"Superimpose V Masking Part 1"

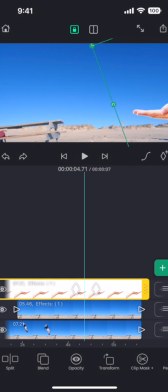[4:17]
Perfect. effect. Let me also add an easing curve to smoothen the movement of the hand.
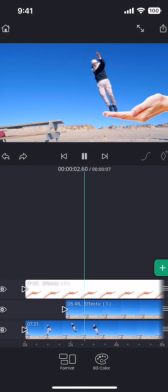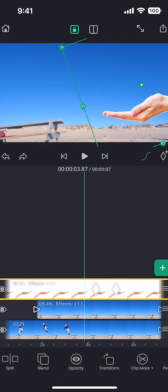[4:34]
This is better. Finally, let me do some color adjustments, to make everything look even.
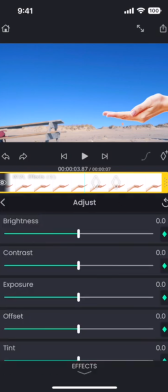[4:41]
Add the adjust effect to the hand layer. And reduce the exposure a bit, to make it match with the background video.
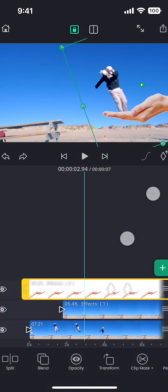[4:49]
And then, add an adjustment layer.
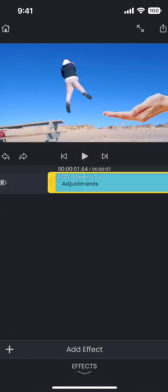[4:56]
I am going to apply a color effect, on the entire clip to give it an uniform color effect using the adjustment layer let
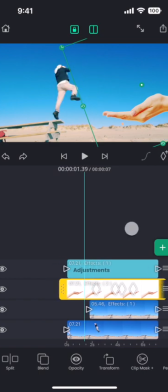[5:07]
me add just one more keyframe animation i want the hand to move into the frame as the person jumps
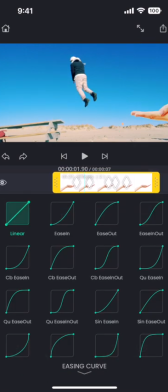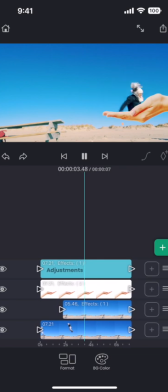[5:21]
and here we have the final video i hope you liked the tutorial thank you for watching